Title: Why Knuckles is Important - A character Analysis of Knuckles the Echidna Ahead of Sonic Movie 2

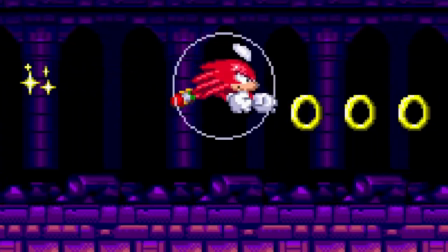0:06 Knuckles the Echidna. He can dig, climb and glide through the air as gracefully as a roided up ballerina.
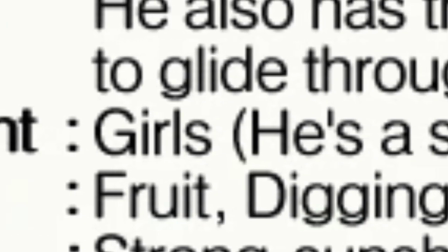0:13 His likes include digging holes, not a euphemism, as you see he fears girls, he's a shy guy, also has an intense dislike for strong sunshine.
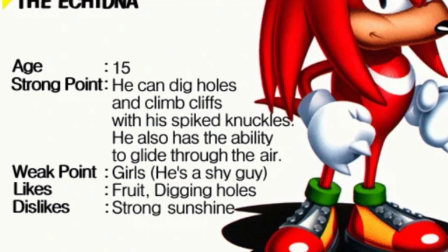0:22 Obviously, I'm just kidding around here.
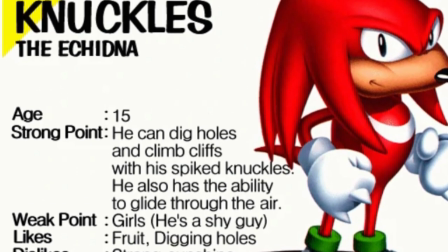0:24 There's a lot more to the Big Red Machine than any bare bones character bio or relentless meme could ever portray.
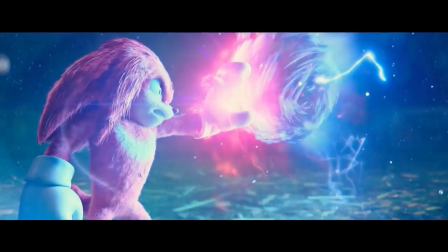0:31 It's funny, I've been watching with great interest as everyone, myself included,
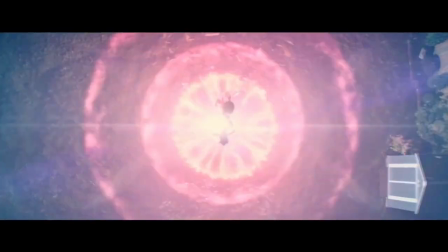0:36 has been getting more and more hyped for the big screen debut of Knuckles in the second Sonic movie.
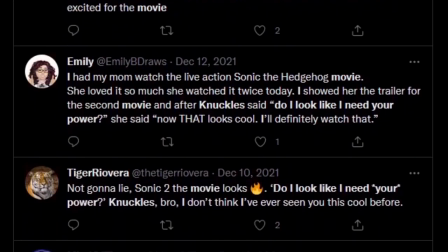0:42 Seriously, people are losing their minds and it all just sits
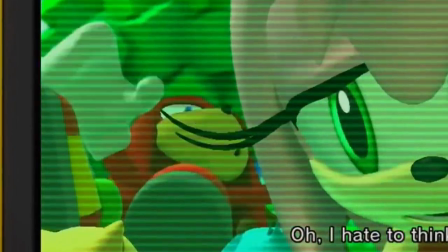0:47 in stark contrast to everything we've experienced with him in the game universe for what,
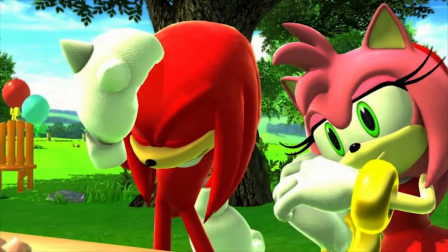0:52 like 14 years now? It's crazy. But you know what that tells me? It tells me that somehow, now,
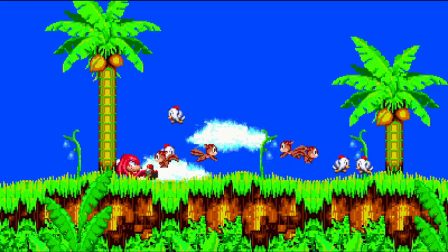0:58 even after all the aimless misuse and meme-ification that people can still see what made this character special once upon a time,
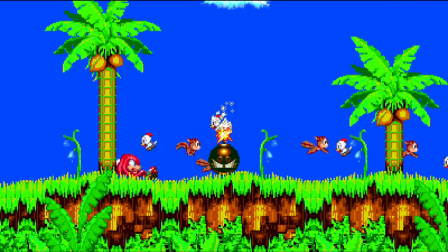1:06 and that is what this video will be about.
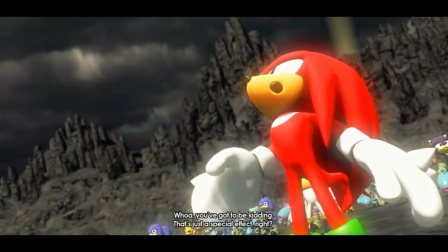1:09 Sure, there are plenty of totally garbage takes on his character, and don't worry, we'll be taking a look at those too,
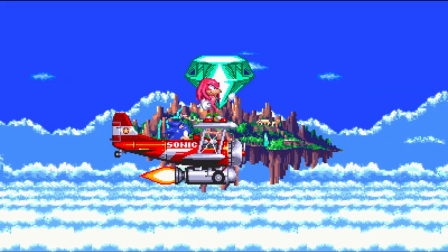1:16 but primarily, we're going to be looking at why Knuckles is so damn important to the Sonic series,
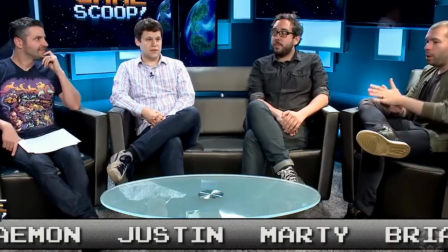1:21 and that fact may seem alien to a lot of people, understandable with the amount of gaslighting that goes on about this series,
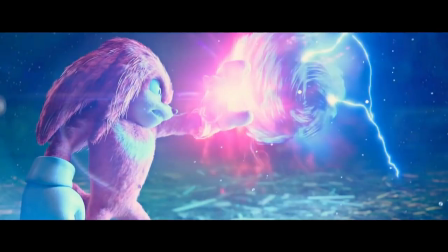1:29 but that buzz and interest you see now around Movie Knuckles? Yeah, this all happened before,
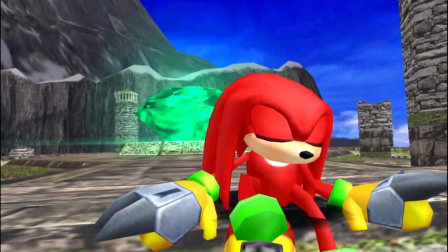1:35 and it led to some pretty amazing stories going on to influence the narrative and lore of the game series for a whole decade.
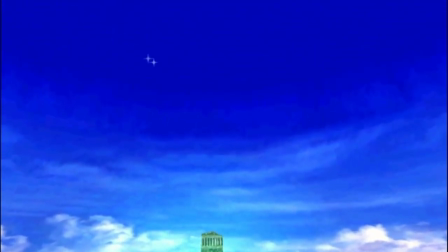1:43 But just before we jump into all the good stuff and quick spiel, if you like videos like this,
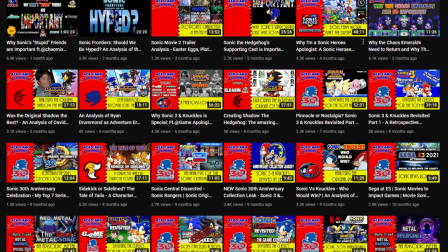1:49 analysing and discussing all aspects of the Sonic series, reviewing its games and sometimes other franchises too,
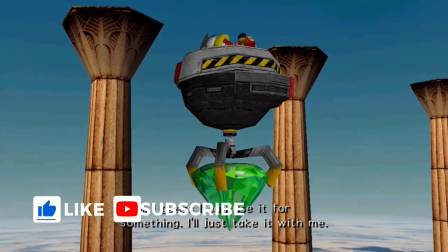1:55 please consider subscribing to the channel. And if you find yourself enjoying the video, if you could drop a like that would be awesome.
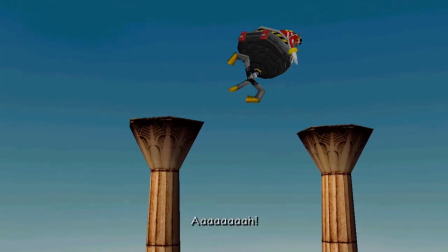2:02 All those simple clicks go a long way towards helping the channel grow, and that in turn will help me bring you guys more and more content.
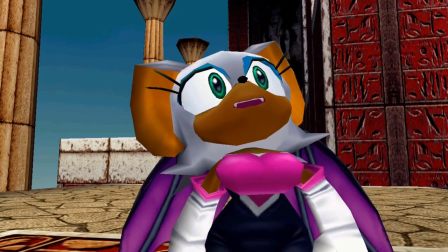2:10 But anyway, enough of that, let's get started shall we?
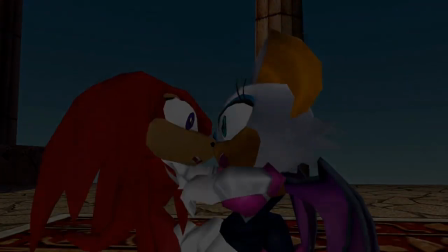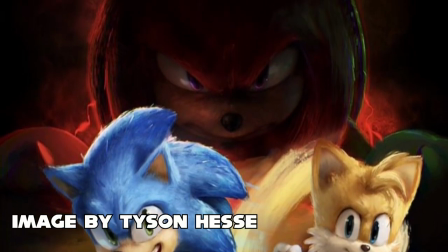2:18 As I said, this whole hype train we're seeing around Knuckles now, this happened before.
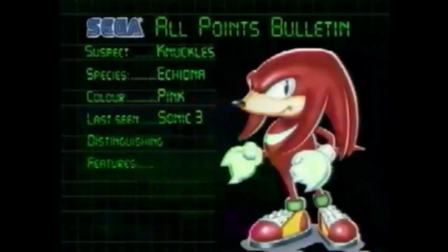2:23 Back in 94, as hard as this may be to believe,
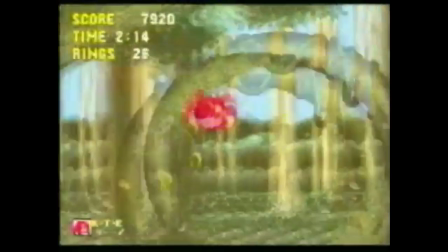2:27 Sega showed the same enthusiasm and commitment to Knuckles that the writers and director of the Paramount movie are now,
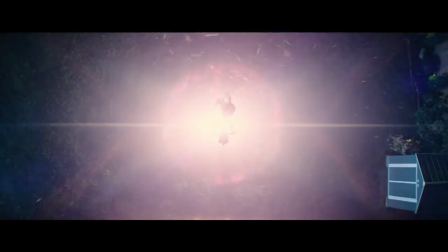2:33 and similar to how we were first introduced to him in the movie trailer,
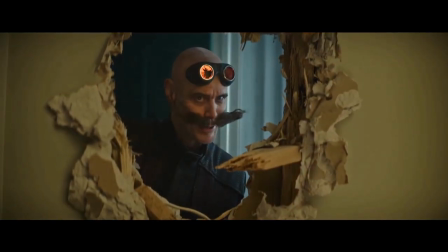2:37 there was no question of how seriously they took the character of Knuckles during his 16-bit debut,
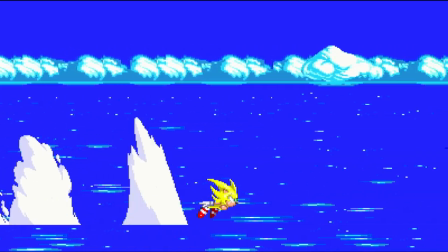2:43 cementing him as a true badass and forced to be reckoned with the very first instant he's shown on screen.
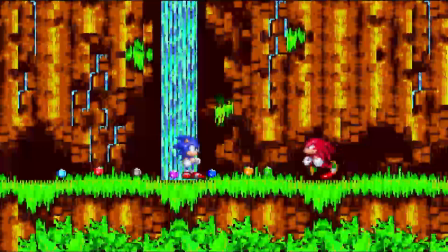2:50 He straight-up knocks Sonic out of his super form, steals the Chaos Emeralds,
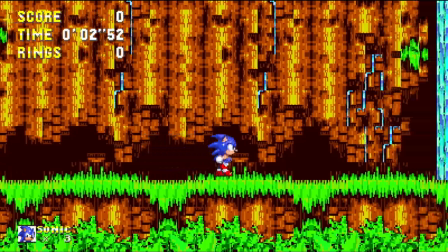2:54 and leaves him dazed and confused before he has a chance to do anything about it. What an entrance.
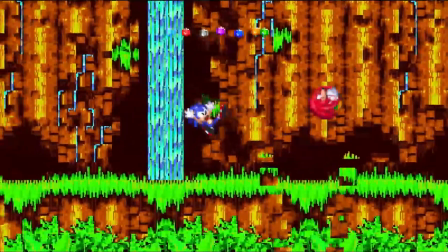3:00 He managed damaging Sonic while he was super, and after his now patented cocky chuckle,
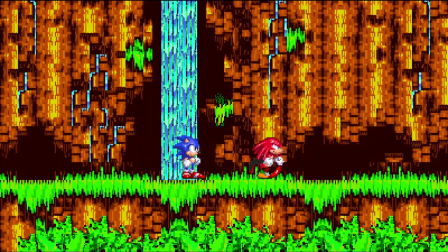3:07 he leaves as mysteriously as he appeared.
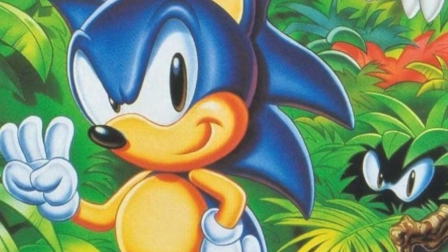3:10 It wasn't just his actions that made Knuckles a smash hit either, he also had an awesome eye-catching design to back it all up.
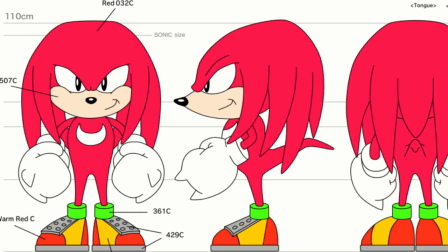3:17 Like Sonic, Knuckles has a very simple but pleasing colour palette and since he's a different species,
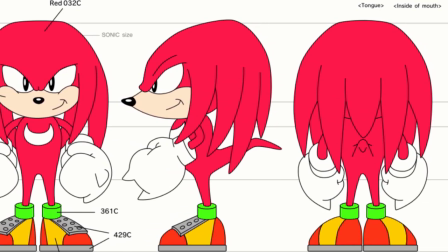3:24 obviously has very different features when compared to him and this theme of opposites dominates his whole design.
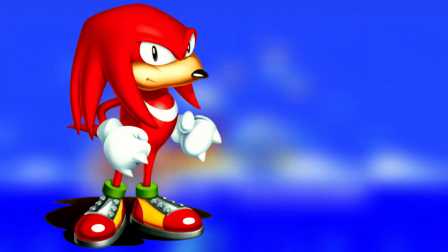3:30 His blazing red fur representing his passionate nature, contrasting the cool and calming blue of Sonic.
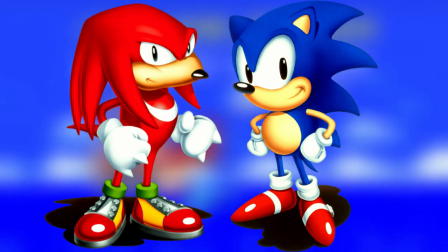3:37 His dreadlocks sleeked down where Sonic's quills stand up and his huge spiked gloves make it clear that this guy is all about strength.
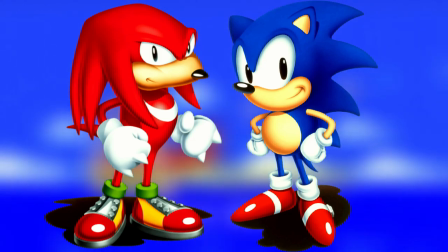3:45 His posture and puffed-out chest, giving him a much more sturdy appearance when compared to Sonic's speedy, more nimble design and build.
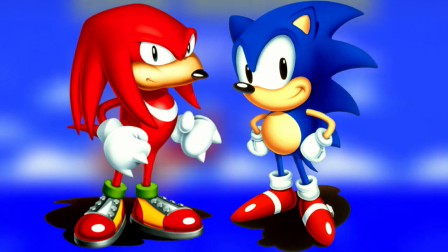3:54 The theme of opposites is reinforced further by the moon-like crescent shape on Knuckles' chest, contrasting Sonic's sun-shaped belly,
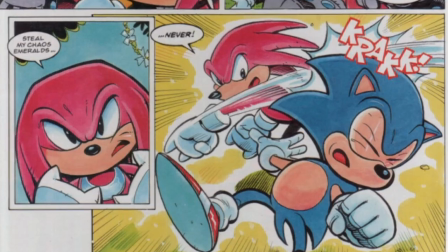4:02 said to be inspired by the similar markings of the Asian black bear and chosen to represent the bear-like strength that Knuckles possesses.